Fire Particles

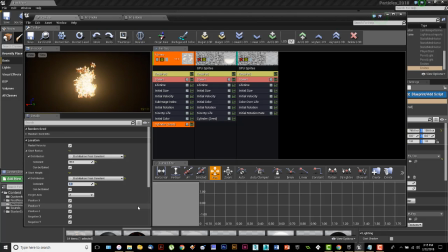If I set that down to 1, it's a much smaller shape, and it's really not changing too much that you see over here.
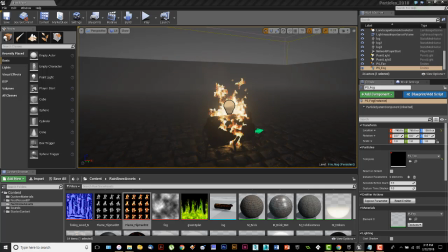It's really where they're being formed at the base. And I have found that the 10 setting in there works the best for this because kind of what it does is it creates more particles are being spawned more in a bigger shape there.
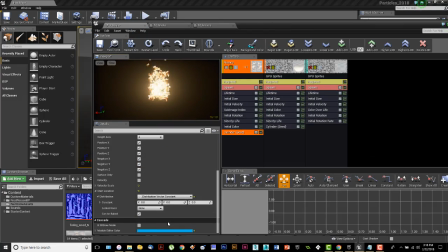So what I get is with that cylinder, if I go back and turn that cylinder back on, okay, it's set to 10. What's happening is they're spawning anywhere on there. So I've kind of got, some of them are spawning up here, some of them are spawning down there, and I get a much
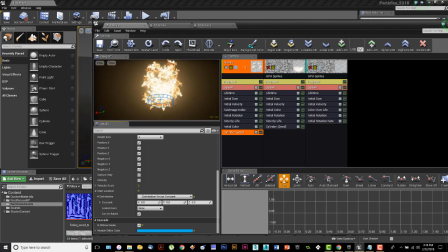deeper, I think, or a much fuller base of flames being spawned there. So that's why we have that thing set on. So that's my fire system.
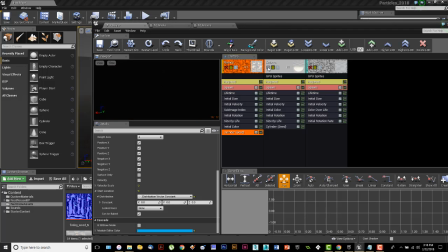Turn that off. And let's turn on the embers now. And we'll see kind of what's going on there. And you can see little dots, these little dots rising up. They're all different sizes, and they're just kind of moving up. Because what embers are supposed to be are little pieces of wood that are letting go.
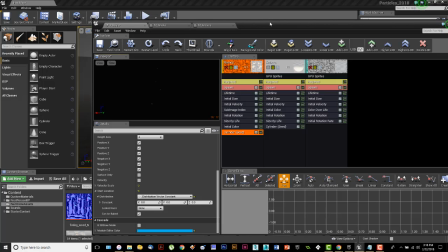The little embers of the wood are they're light, they're being caught in the upward draft of the flames, and they're being pulled up, and then they blink out. They burn up, and the light goes out on them, and I have control over how many are being spawned, where they're being spawned, the color that they are.
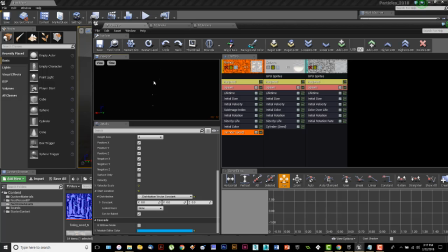It's hard to see that right there, but the color that they are, and then how quickly they die out and swirl around and do those kinds of things.
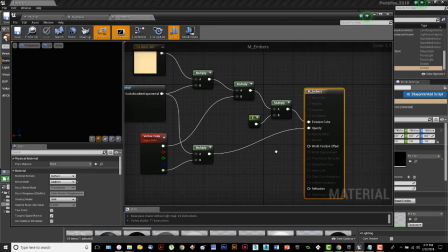Now, here's the material. Let's look at the material here really quickly on this one. And again, the handout walks through this and tells you exactly how to make this.
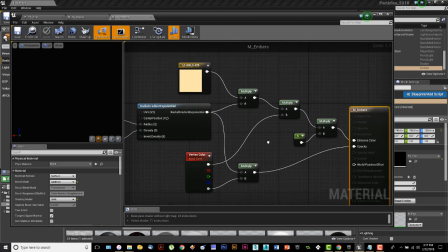I'm just trying to do a visual representation of what's going on here. Okay, and this is set up pretty much like the other materials were.
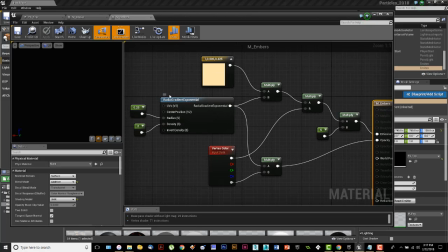Except what I'm doing with this one is I'm not actually dealing with an ember shape. I'm letting this radiant gradient or radial gradient exponential, that's hard to say 3 times really fast, is dealing with the roundness. I just created a color. I used a constant 3.
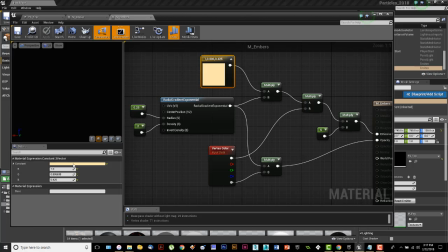I changed the color to be this kind of this yellowish ember, and I could, you know, go in and make that maybe a little bit brighter.
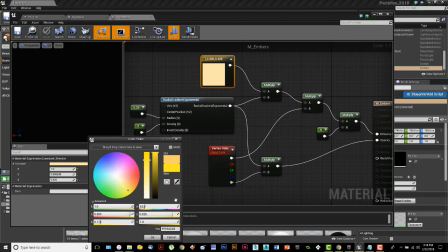A little more vibrant yellow if I wanted to, and it'll change that.
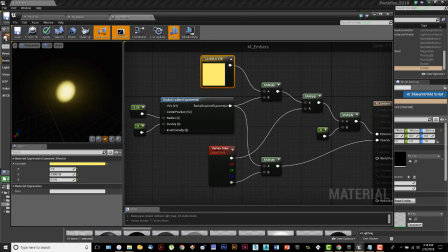You're not really going to see much. There's that particle right there, and this is what the gradient's doing.
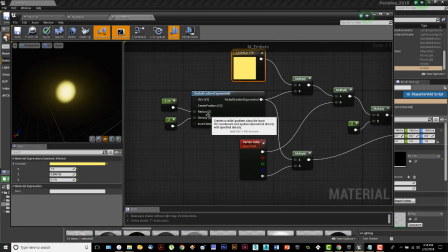Now here's what I have going on with this one. I do have the radius set to be fairly small. It's set to 0.25. That's what's doing that, and I have the density set to 2. And I'm controlling that here because the density is a little hard to control in a particle system.
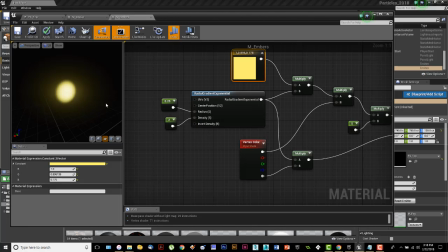The radius I can shrink it up. But what the radius is doing in here is it's giving this little fuzzy edge, which is kind of what I'm looking for. I like that fuzzy edge with the density on it, so I'm going to control that in through here.
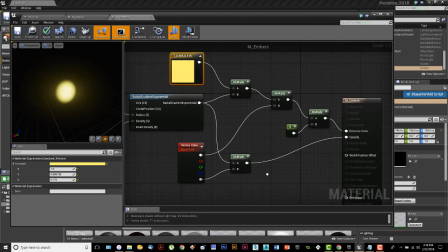There's the vertex color, so I can change that in the world, and I'm going to be doing that. And then I've got a multiplier set to 5. This is actually glowing. These little embers I want to glow, so that's why this is set to 5.
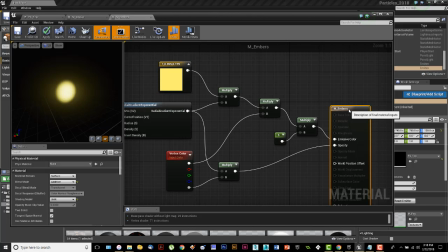If you're not sure about something glowing, and by the way, this is set up the same way, it's unlit, it's additive.
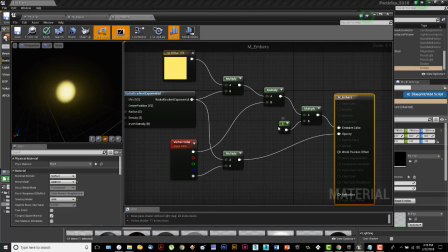If you're not sure about glowing, anything higher than 3, a value of 3 in emissive is going to glow. 1 or 2 might give you a little bit of the appearance that it's glowing, but in the game level, it's not going to do it. If you go 3 or higher, then it's going to start to give you that little glow out around there,
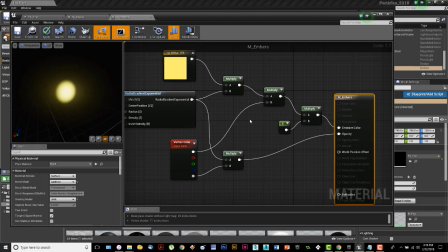which these little embers are going to have, especially when you start getting them in the smoke. They really have this nice little glow effect around them, so that's really kind of nice.
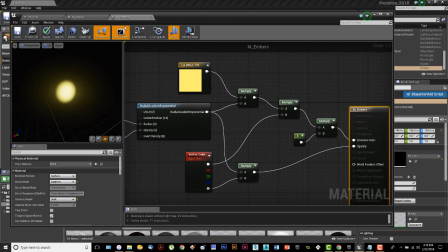So other than that, it's not much different from the other material that we just did.
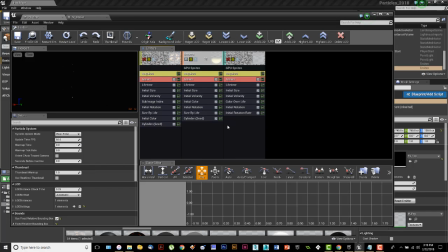All right, so what are we doing on this one? All right, so this one is GPU sprites. Not a lot of particles going on there, but again, I might as well use them if at all possible. I believe GPU doesn't work on sub-UV. That's why it's not in here at all, because it's a sub-UV effect.